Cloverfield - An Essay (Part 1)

So yeah, the horror sequences involving Clover look well as far as mere spectacle is concerned,
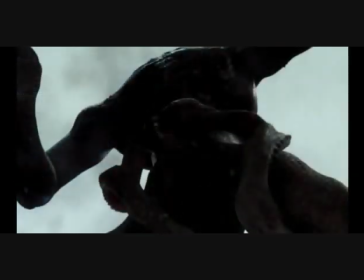20:49 but there are some pretty flawed mechanics in how they're executed, especially when you put some thought into them.
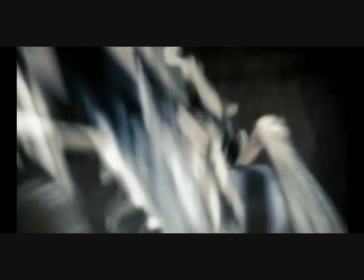20:54 Now we also have the parasites, which serve to add an extra fear factor to the proceedings, even when Clover is off-screen,
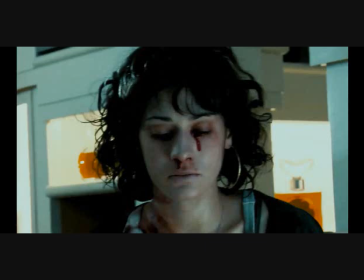21:01 to where the subway tunnel sequence and the medical center scenes stand out as the film's highlights in terms of suspense and horror.
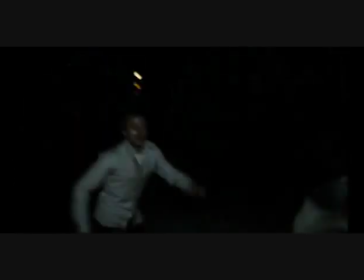21:07 The tunnel sequence is really well executed in terms of how it illustrates the parasites threatening to overwhelm our heroes in the tunnel,
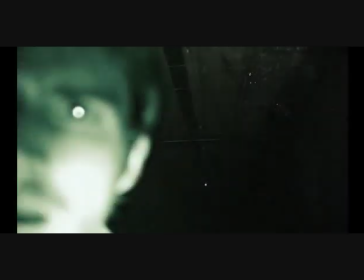21:15 as well as in how the scene builds up to HUD seeing them via night vision, and illustrating how much danger him and his friends are truly in,
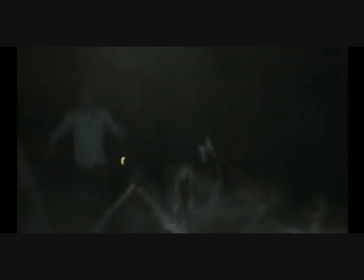21:23 especially with the lay of the darkness and very limited lighting from the camera adds to the sheer terror from the parasites coming from just about anywhere,
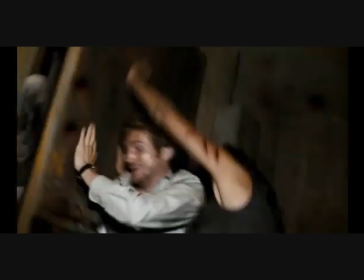21:31 And that sense of terror persists for the rest of the duration of the film. It even pays off for moments such as when our heroes encounter a parasite after rescuing Beth.
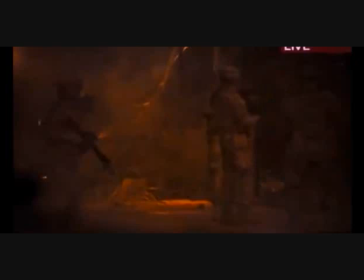21:41 The film also does a great job at teasing the parasites coming in later,
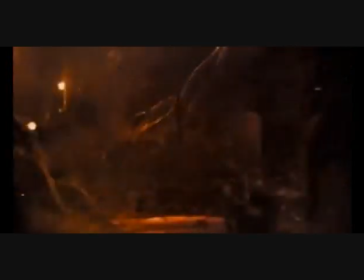21:45 such as in the electronic store scene where HUD and a bunch of other guys are watching the news footage of people getting attacked by the critters.
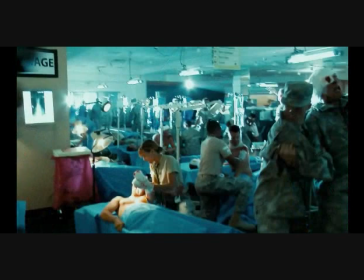21:53 Then we have the scene where our heroes are taken in by the military and into a makeshift medical wing, where we see the many casualties of Clover's attack.
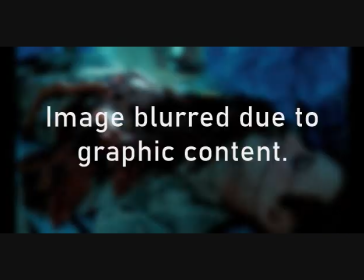22:01 We also get foreshadowing of Marlena's inevitable horrific fate, where we briefly catch the remains of a parasite victim and how it's referred to as a bite,
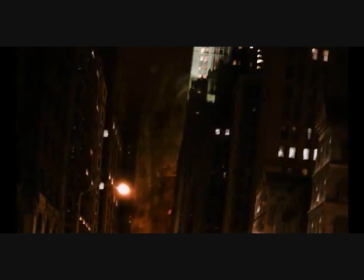22:10 referencing the deadly bite that the parasites inflict onto their prey. A great thing about the horror, as well as even to an extent the world-building in Cloverfield,
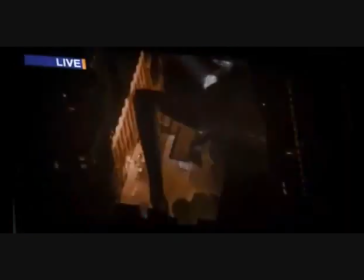22:19 is that we only learn as much about Clover, the parasites, and the situation overall as the characters do,
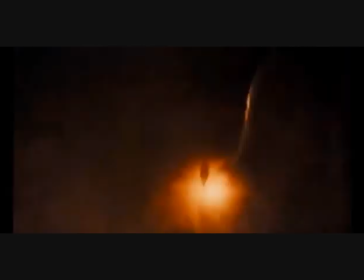22:25 if not a little more so than the characters. maintaining the air of mystery surrounding where the creatures came from,
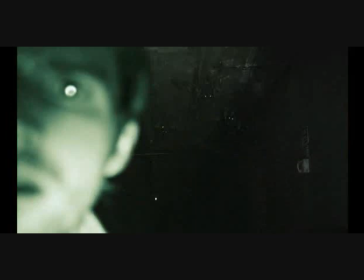22:32 while still giving us little tidbits of info regarding how they operate. Then we have Marlena's death scene, which is amazingly built up too.
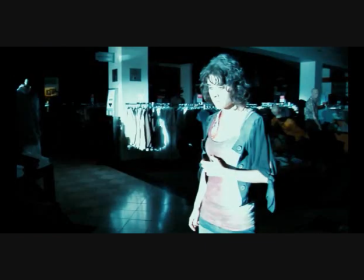22:40 First, we see a bit of Marlena getting dizzy, which stands as a side effect of her getting bitten,
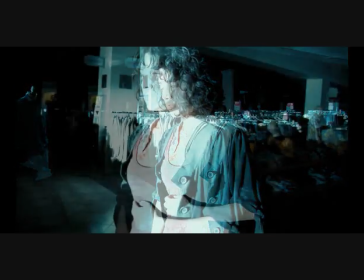22:45 which is interpreted as her primarily having suffered a significant loss of blood as a result of the bite that she endured,
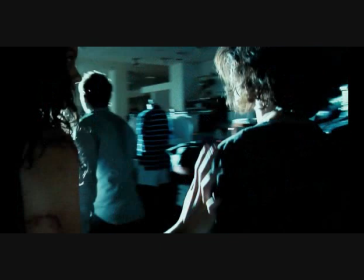22:53 as Lily goes on to express how she needs to go see a doctor.
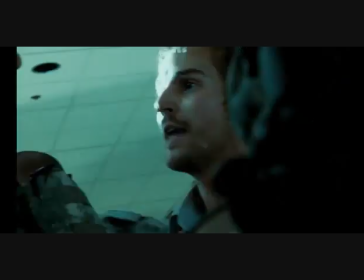22:56 Then, after a bit of time passing in-universe, we suddenly see Marlena bleeding from her eyes,
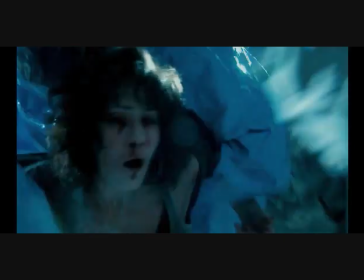23:02 then her nose, then we see her coughing out blood profusely as she's being taken away, while Hud,
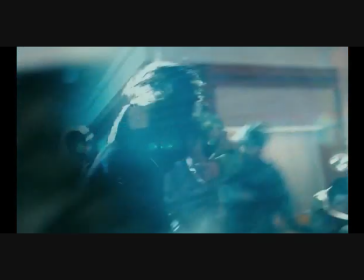23:07 Rob, and Lily are also being taken out of the room. Finally, from right outside of a quarantine area,
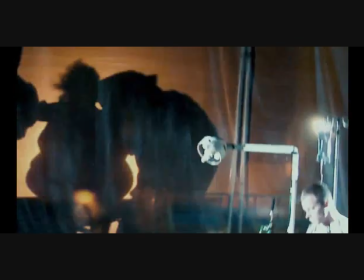23:12 we see the silhouette of Marlena having her abdomen inflate and explode into a gruesome bloody mess.
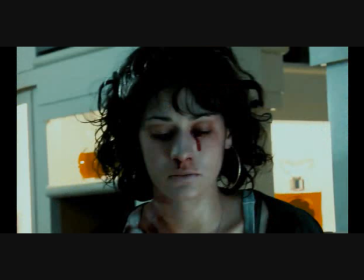23:20 The moment comes in suddenly and with very little warning, and hits the characters and by extension the audience like a freight train,
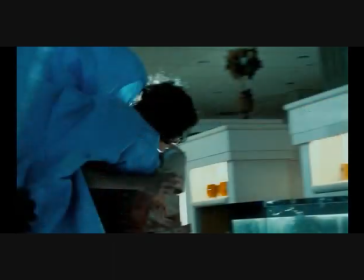23:28 as there is a sudden frantic nature of the medical staff catching Marlena's condition,
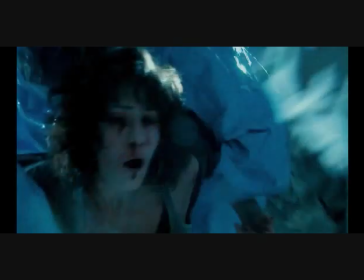23:33 getting radically worse and worse, and her heroes being taken out of the room without warning,
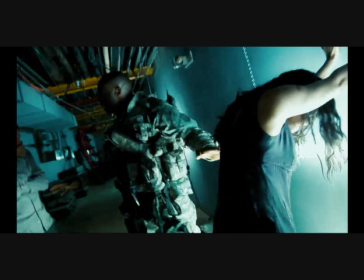23:38 only for the moment to really settle in as our heroes process that Marlena is well and truly gone.
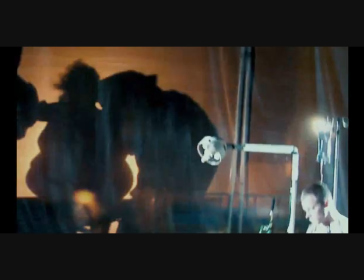23:43 Marlena's death sequence is an excellent showcasing of how frightening Clover and the Parasites are,
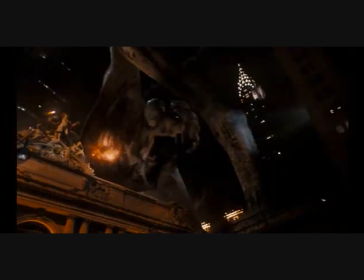23:49 as well as their potential to cause further widespread damage should they not be stopped.
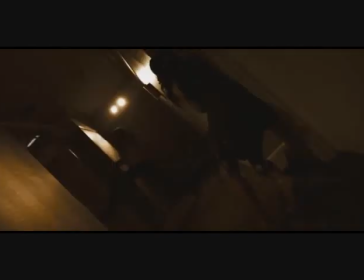23:54 Hence why the stakes are as high as they are for Rob to get to Beth in time before the military plays its trump card.
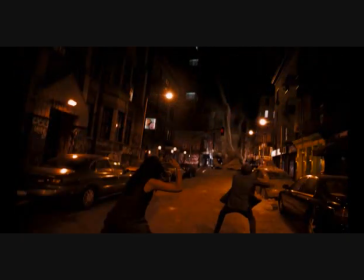24:01 So overall, while some of the mechanics in certain scenes are in a rather questionable if not flawed state,
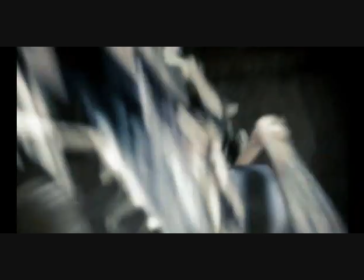24:07 the horror sequences involving Clover, and especially involving the Parasites, as well as the damage that they inflict with their bites,
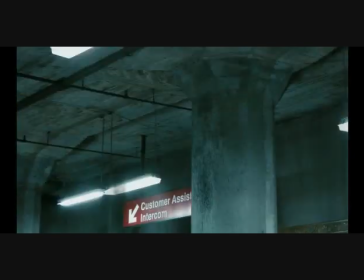24:13 is still well done and offers some great scary highlights. Now, still going on about the film's suspense, horror, tear aspects,
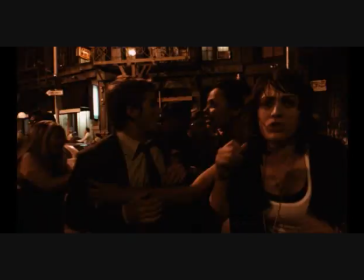24:22 and so on, there is also a strong realistic vibe given off in the environment of New York City being attacked by the monster.
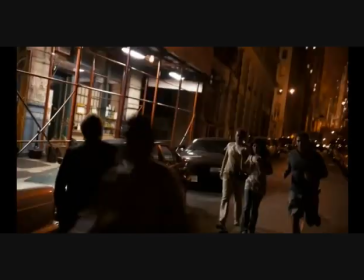24:29 Tons of panicked crowds of people with many running in various directions,
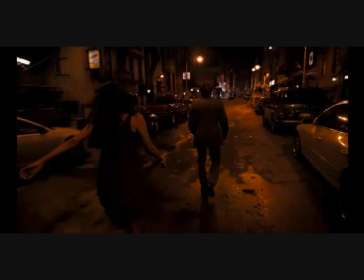24:34 quieter and inactive streets aside from the occasional sounds of the monster or the military,
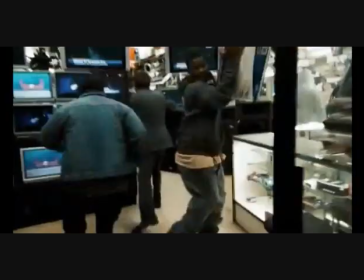24:39 and even a break-in into an electronics store all add to the atmosphere
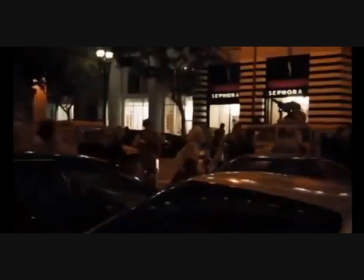24:44 of a city in total chaos that goes on to be under martial law throughout the night.